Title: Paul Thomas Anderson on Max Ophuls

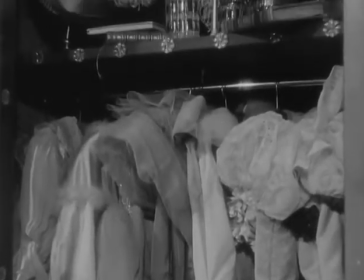0:07 My name is Paul Thomas Anderson. I'm here to talk about the great Max O'Fulls.
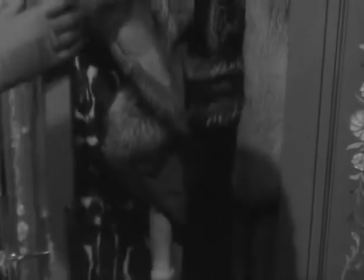0:14 I first came to Max O'Fulls.
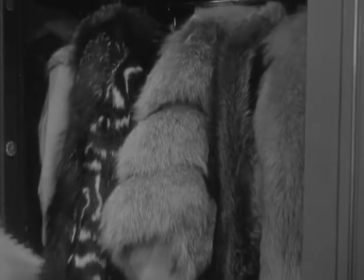0:18 I'm a little bit fuzzy, exactly how it happened, but I think I'd been watching films that Sam Fuller had done,
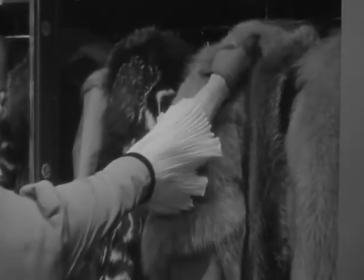0:25 and I was reading that Sam Fuller was so great at these elaborate tracking shots, but really it was nothing compared to the master of the shot.
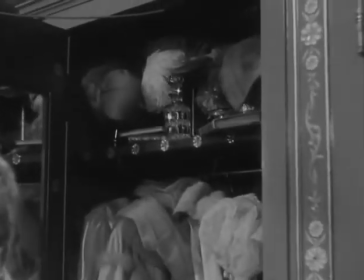0:33 So it led me to find everything I could by Max Hoffels.
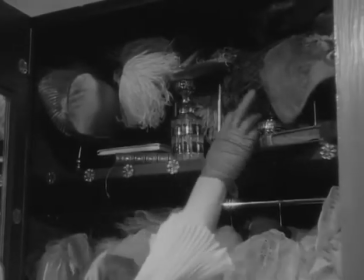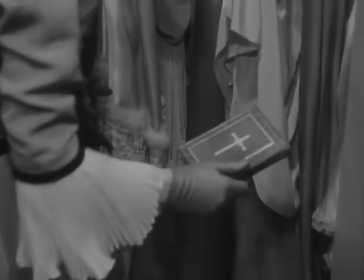0:44 In terms of the earrings of Madame Deux, this opening shot is clearly from her point of view,
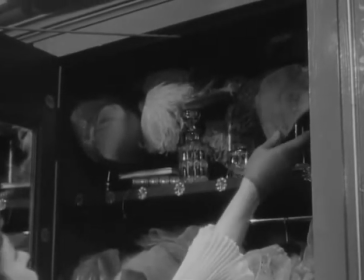0:50 but it's also over her shoulder, and it doesn't really move on its own accord.
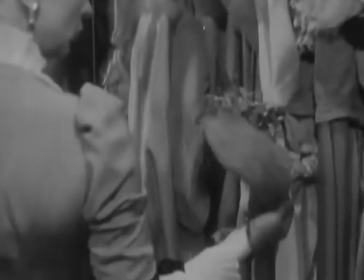0:55 It moves with her, it moves with her eyes.
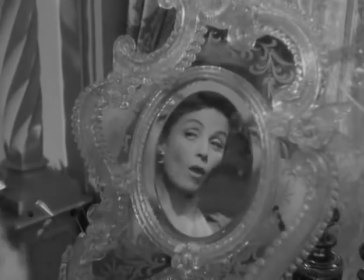1:02 I think to look at the actress here, Danielle Derue, who's in a bunch of his films, I think she was in three or four of his movies,
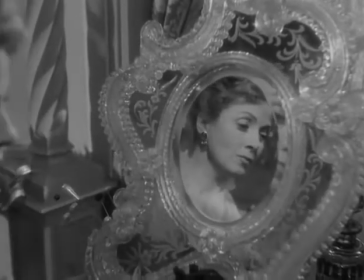1:10 is the perfect reason why I think you can pull off a camera move like this if you have an actor that's in the frame that is
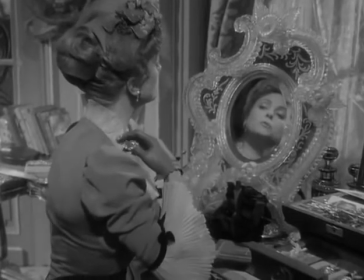1:18 capable of doing or is worth watching for that long a period of time. And she certainly is.
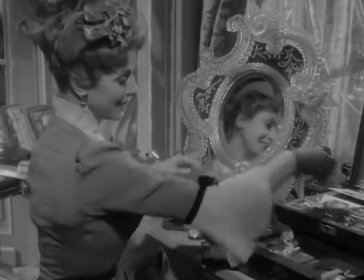1:23 She's just pretty magnificent.
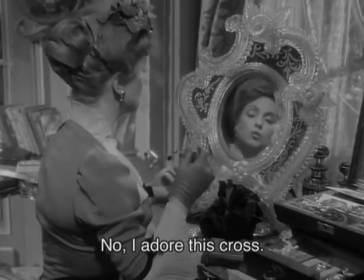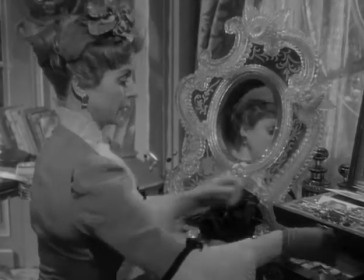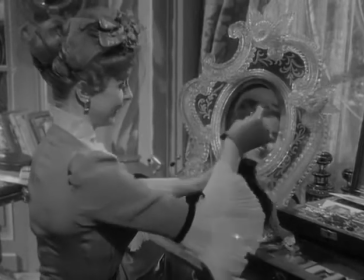1:39 Max Ophels was really the first person to do with the camera what he did.
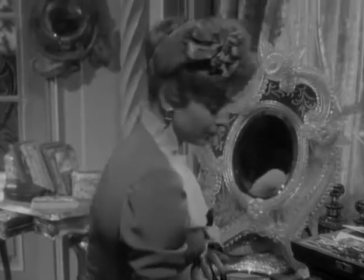1:44 There's nothing I've seen before these films that compares or comes close.
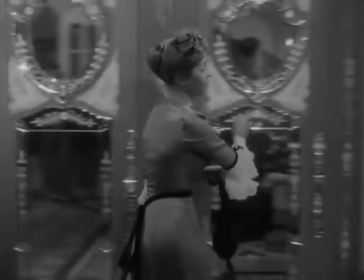1:49 But it's obvious to me now, you know,
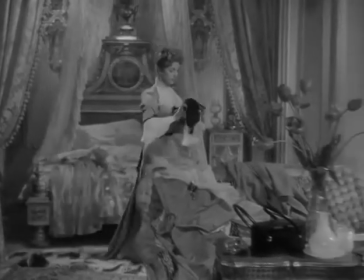1:52 the stories sunk into my DNA of how to tell a story or what makes an interesting story.
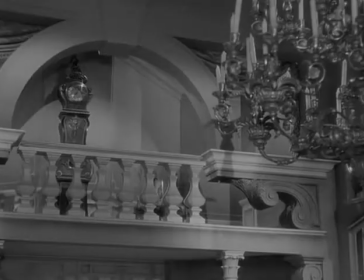1:59 It just got in there so strongly.
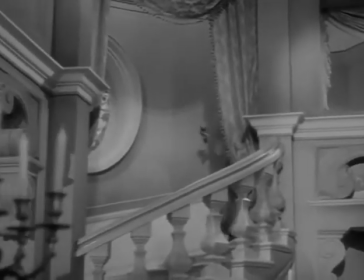2:03 On reflection, I see these movies now and I think, my God, this is probably the first time I've seen anything like this.
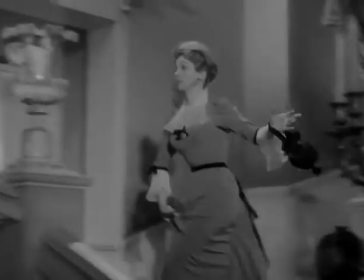2:10 and I see things that I have
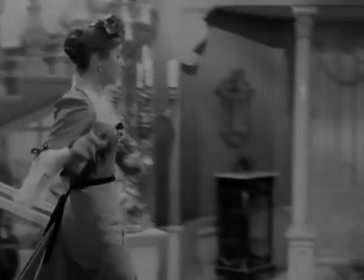2:14 obviously been influenced by or tried to rip off or tried to do,
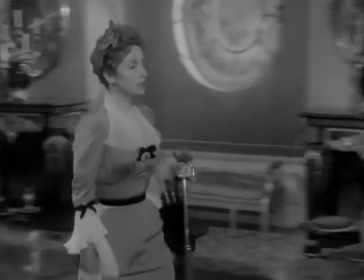2:21 tried to tell a story in such a way. It's amazing how the film is so good, it just gets under your skin.